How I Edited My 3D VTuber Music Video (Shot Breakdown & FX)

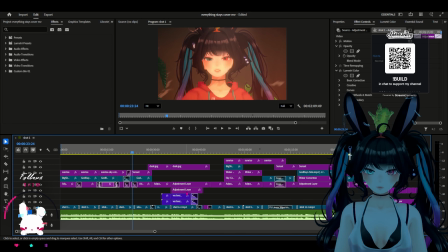8:28 So it has to cross dissolve everything here. I had to do the layers of like the fireflies here and everything.
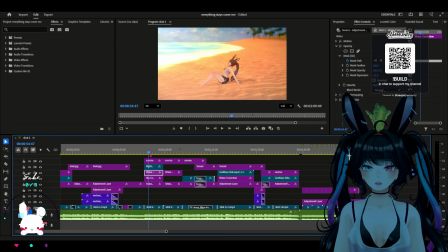8:38 We have the beach shots. I can show you here the correction of the sky.
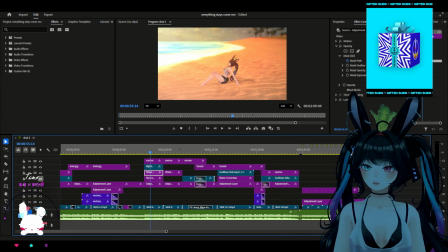8:45 See, that's what the sky looked like. This is what the water looked like. So that's what the shot would have looked like if I didn't add anything to it.
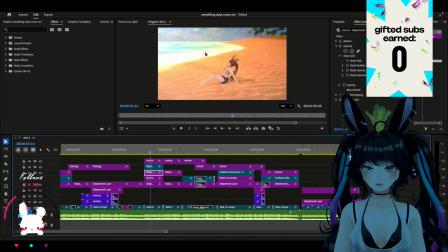8:56 So I had to mask those two areas
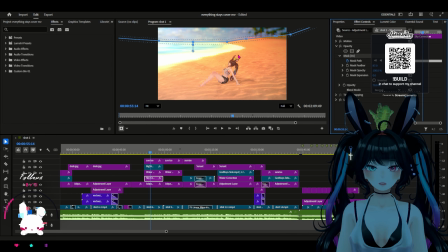9:02 like this so that I could add the correction layer to them so that they look nicer.
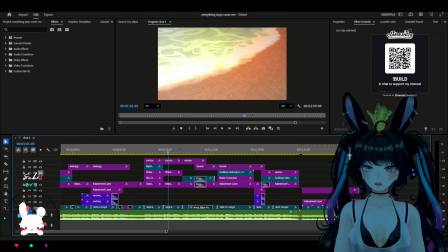9:08 And then here it also has that correction layer. Otherwise it looks really gray.
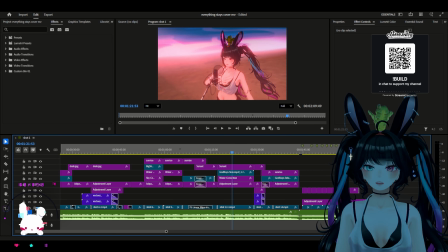9:17 I have the linear white right there. I have the water correction here again just to make it look extra blue so it stands out.
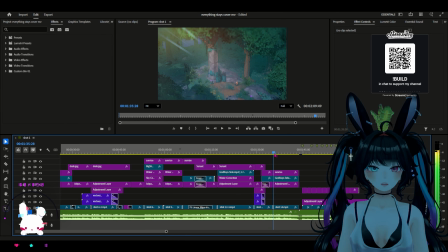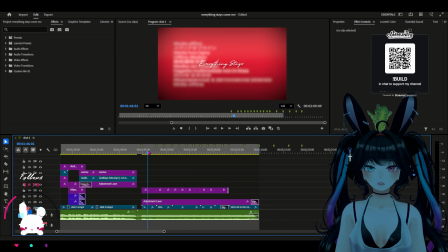9:31 And then I have the little outro, which is missing some footage because I moved it.
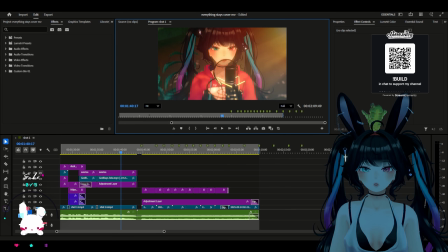9:39 That's how I did it. You can see what it looks like without any effects. It would look like that. That's what it looks like raw footage like that. Then if we turn it all on, ta-da! Beautiful, stunning.
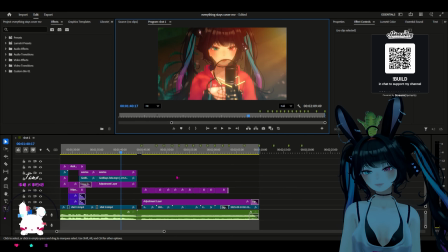9:55 You figured that a full explanation would be like a 4-hour stream? No, it's just really tedious. It's not that difficult.
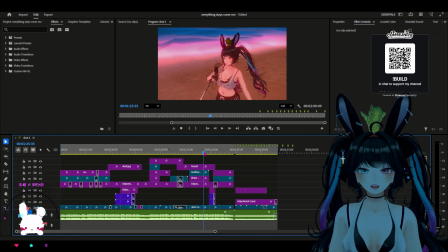10:02 It's just tedious, and you just I had like the specific vision in my mind of what I wanted it to look like.
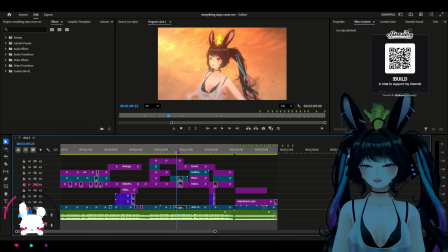10:10 So the difficult part was making it look exactly how I had it in my mind. So sometimes I would like look at shots like this one,
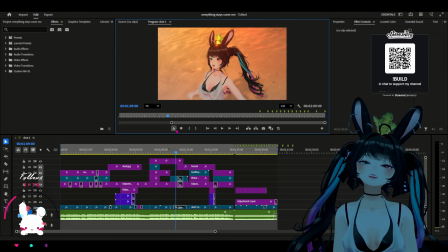10:20 like just looking at it, I was like, oh, that doesn't look that like cool. Like just looking at this, I'm like, it doesn't look cool. I don't like it. I have used CapCut. I have.
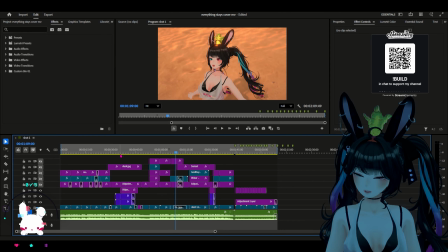10:34 This is Premiere, so it's a little bit more complicated than CapCut, yes, but it gives you a lot more customization. I would see this and I'd be like, how am I gonna make this look how I want it to look?
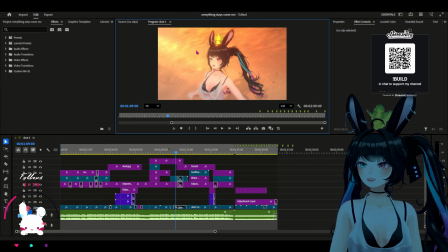10:47 But then I eventually figure it out, and ta-da, and then I get it like this. It looks so much better. It's great. Doing a lot of, like, as much as possible, doing it from the get-go, like getting things to look like how you want it to from the get-go,
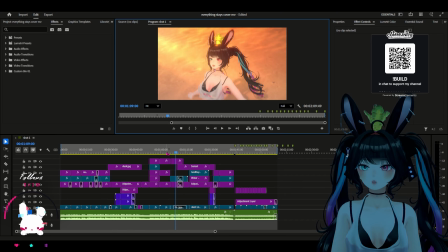11:03 does help a lot for like gaming videos and stuff like that. But when you're trying to color grade things and add effects to it, having as much of a neutral base as possible is what you need, because you need to be able to adjust everything.
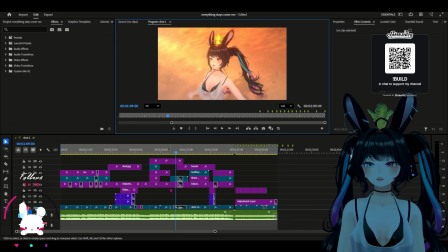11:20 Like, if at first a lot of my recordings were like very saturated and there was like a lot of lighting and stuff, because I made it look how I wanted it to look like in the end at the beginning,
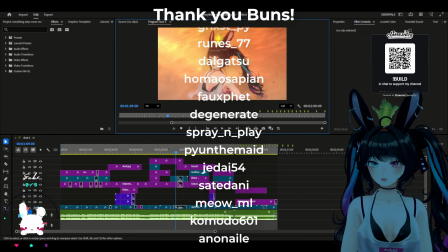11:31 but then I couldn't change the colors as much as I wanted to, so it needed to be neutral.
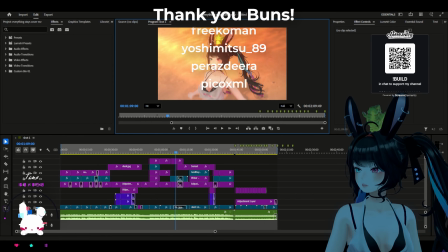11:36 But yeah, that's what I wanted to show you guys.